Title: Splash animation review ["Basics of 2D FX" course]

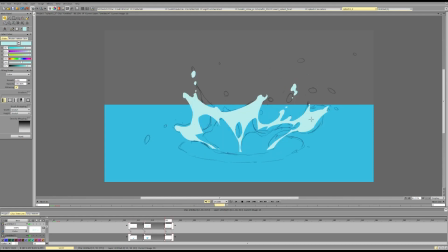[36:21]
And we have this beautiful shape that you've done. On the right, we can continue through something else. Maybe erase it more, keep some foam here.
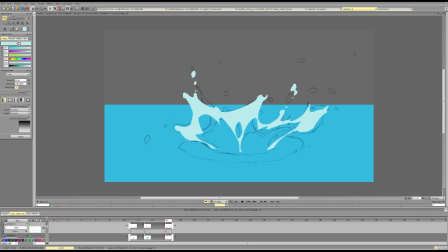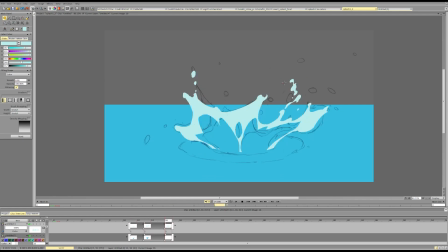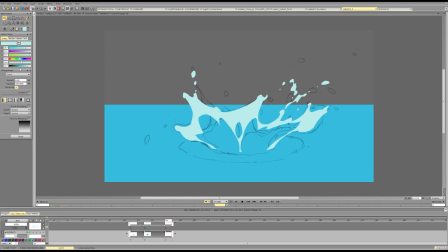[37:10]
And then I think we can vary the back side more. So this is like this.
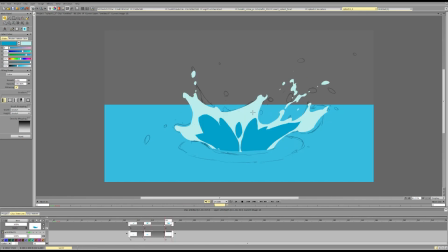[37:28]
And on the back side, we'll try to overlap it more so I can feel the volume. So maybe we see more of the back here.
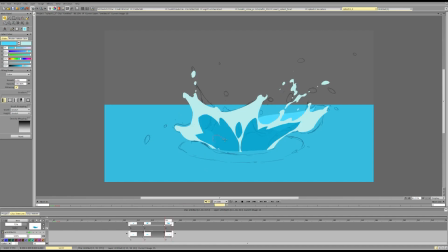And back side here.
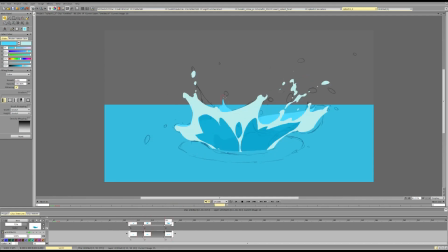And here we see a bit more, which allows us to see the volume when it kind of breaks up.
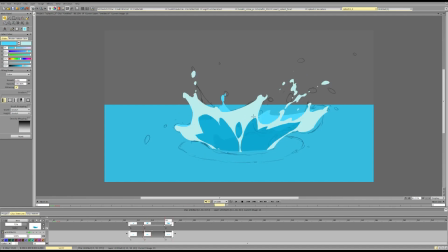[38:22]
Kind of opens up and shows, oh yeah, there was a back side as well. Since it's not visible like 90% of the time, we don't have to track it that much. Save us so much time.
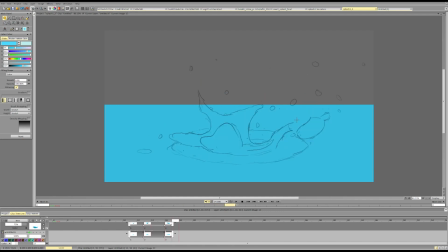And now we have something like this.
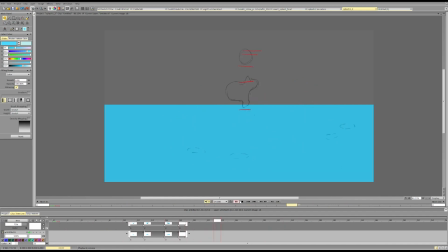And we can probably reduce the delay on the middle part even more.
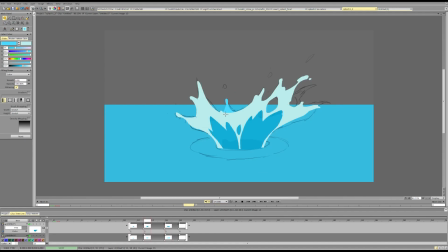[39:13]
So it can start falling a bit here. Maybe we can reduce. So some parts are falling already, while others not so much.
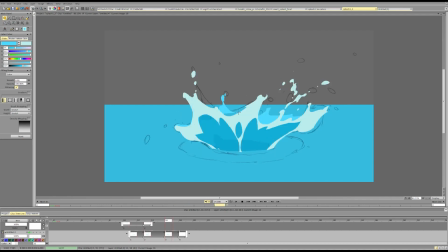Yeah, this will vary the delay on the site.
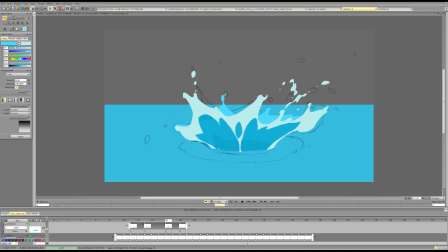Now here. So we go down. And we want to keep something.
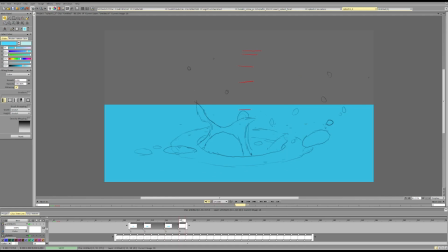[40:03]
So we want to keep some indication of the volume, so it doesn't fall and just become a ripple.
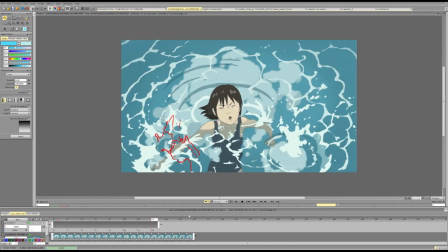[40:09]
It has some volume and it becomes a ripple. So see the foam here. So basically this. Or this. Or
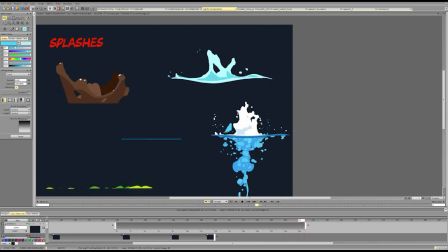[40:31]
this kind of polymers.
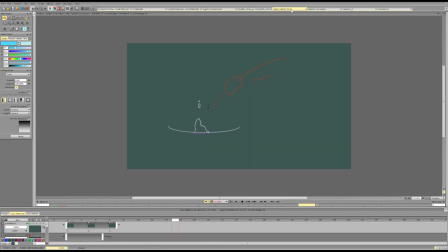[40:34]
So I want to have that so we still read the volume even at that point. I lost it. I lost the splash. Oh, I found it.
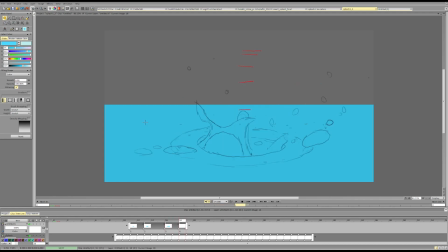So this falls down here, cleaves this. And the volume is contained not only in the center, no, the volume is all of this.
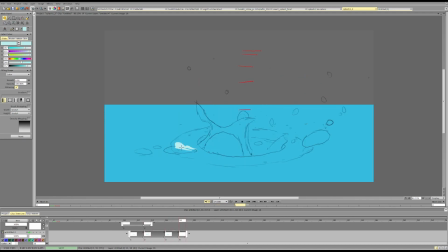[41:08]
This is our line of the splash that it will create. And we need to use our guide that we had here to see where it will form. It can form not a perfect circle, it can form a circle like this,
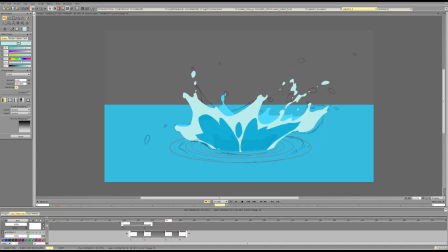[41:28]
but it will still follow roughly the same formula, roughly the same guide. So this goes and falls here. And it was going here to the side, so maybe it falls over here somewhere.
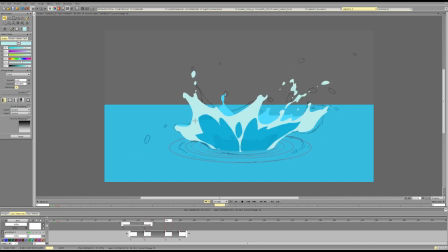I'll reduce the delay just a bit more. And it opens up.
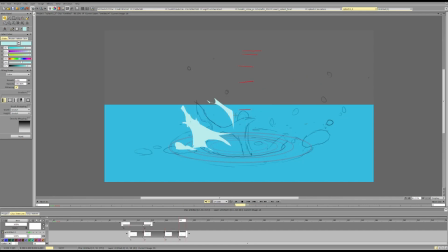[42:05]
And it should open out like this kind of splash. So it goes from closed to open.
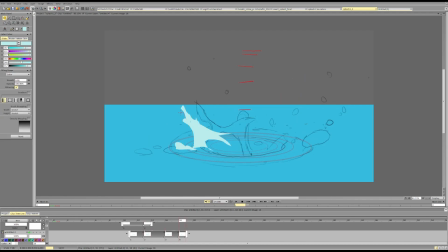And I can break some stuff up in the foam. So I don't have to connect everything. I can change the shapes a bit. Positionally.
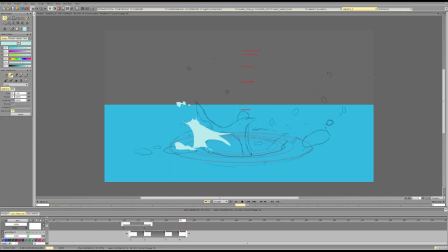[42:40]
So we'll add interest so that the ratios don't stay the same. What am I saying? I want to change the ratios of the shapes so it doesn't keep the same big, medium, small all the time,
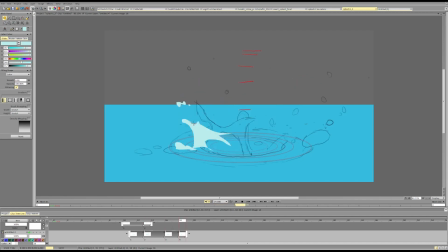[42:56]
but rather something that was big becomes smaller, something that was small becomes falls down, combines with other shapes and becomes a big shape. So things like that. So I want to change the structure a bit.
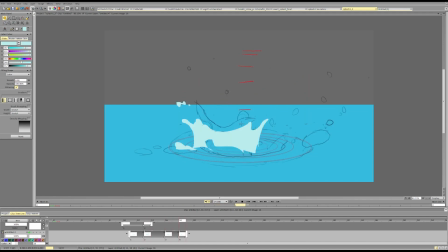[43:17]
This shape goes here, falls down. And so it opens up. So the splash goes 1, 2, 3. Doesn't go inside, it will go out. Follows these lines outwards from the center.
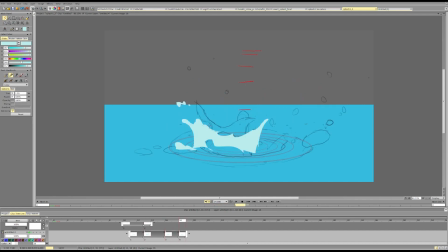And now this line's pointing towards us even more.
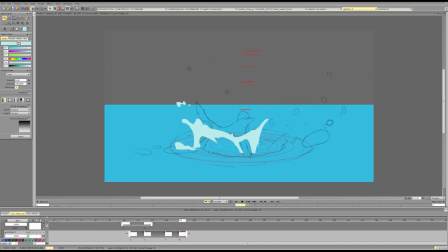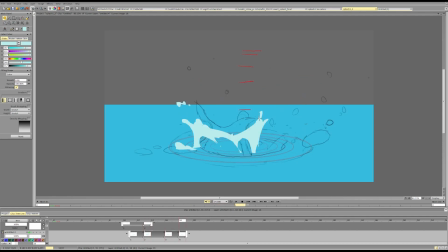[44:13]
Can delay one side more than the other, the way as you did here.